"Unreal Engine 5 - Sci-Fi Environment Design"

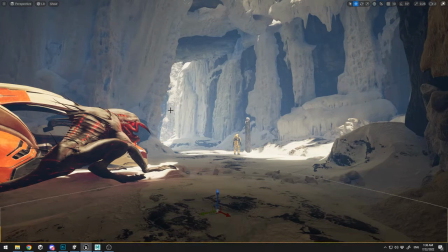All right, I'm just gonna move this a little bit over here in order to get that rock. And I'm just gonna place this up. All right, the next step for me is again to start and play with the fog. And this is up and back process where you go, you test, you scatter some object,
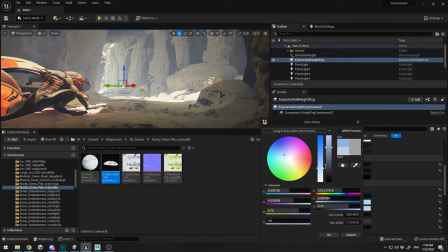you fix some objects on your scene, then you go back to your lighting and start creating different lighting,
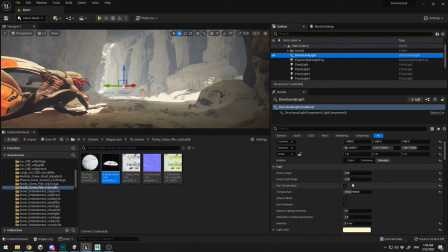different moods, tweaking up the angles of the lighting, tweaking up the shadows, etc. And I'm just testing out a little more stuff and lighting over here. And those are the three important things: the exponential height fog, the directional light, and the post process.
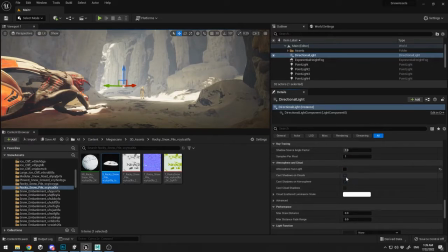And here I'm just playing with the fog density and fog
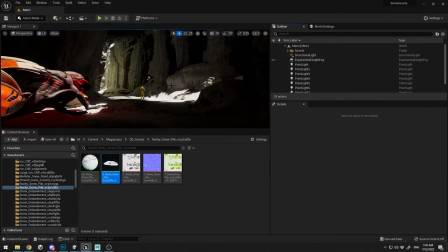height falloff in order to try and get the best result of my fog.
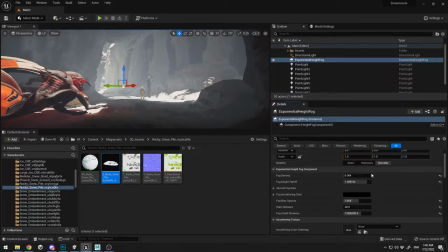I don't want it to be too dense in order to lose details, but I want to be enough in order to fill my scene.
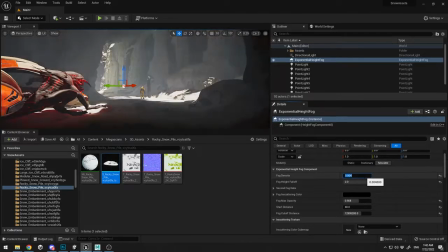And I found out that 0.003 and 4 are the best numbers for me. And right now we are getting somewhere. I like the mood, how it looks, and I don't like the beast,
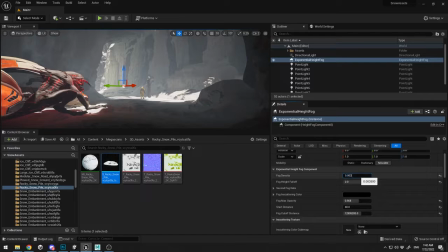so I'm just gonna delete it or just try to place it on my scene somewhere else in order to create
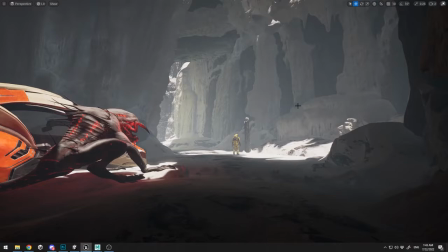some other ideas and experiences. But in the end, I'm just gonna remove it because I think it is off for my scene and for my idea. But of course, guys,
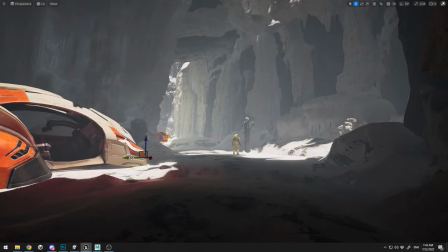I highly encourage you to create your own idea and maybe use the beast and show me your great idea with that beast in mind. As you can see, I'm here scaling it and creating it to be like a little.
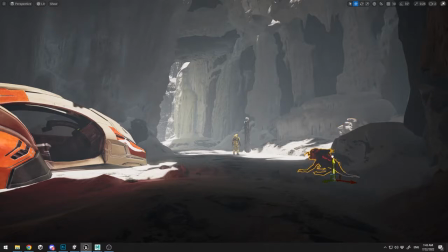And as I mentioned you before, you can duplicate maybe 10 of those and just create an immersive swarm of them. And this is pretty much for this pass.
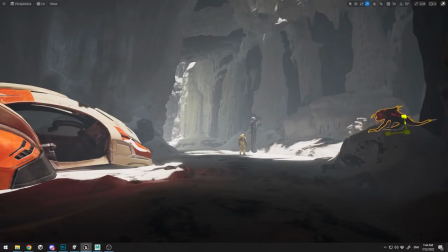And we're gonna continue fine-tuning everything in the next video.
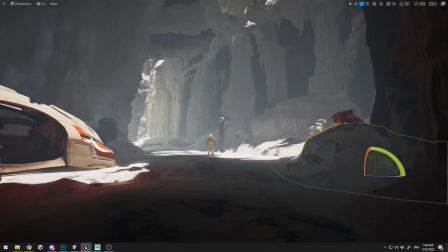And I think everything is getting to look good. Right now we are losing a lot of detail at the background, but we are going to fix that with adding some point lights.
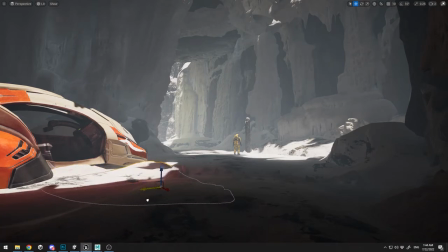And those point lights will give us details in our background, in the rocks in the background. The reason that we are losing details is because of the density of the fog.
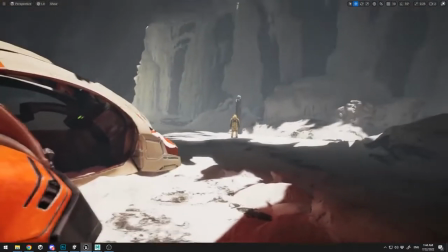So thank you guys for watching this one. I'm waiting you in my next video.
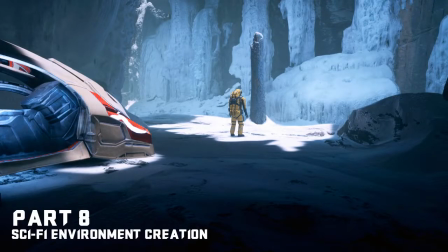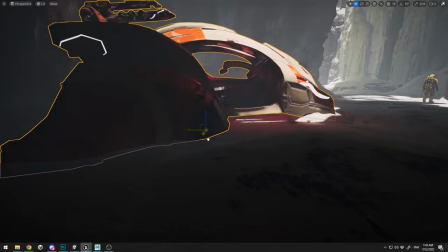All right, everybody. So this is our final video when we're gonna finally tweak everything out and create everything to look final.
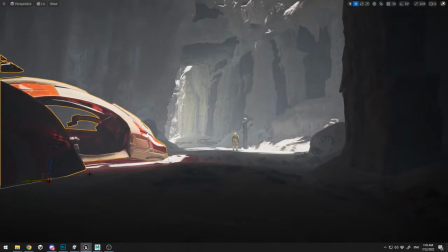Here I've speed up again the video on 50%, and those are those will be some of the final touches that we're gonna make.
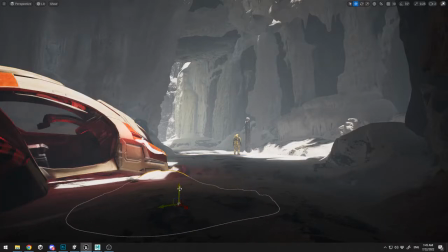This video will be a little bit longer, but it will has a lot of elements in order to finalize your scene.
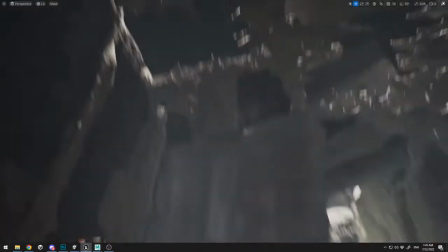So as you see here, I'm just trying to finalize everything, and I'm just trying to
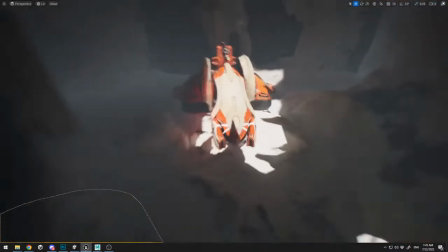finalize the lighting first.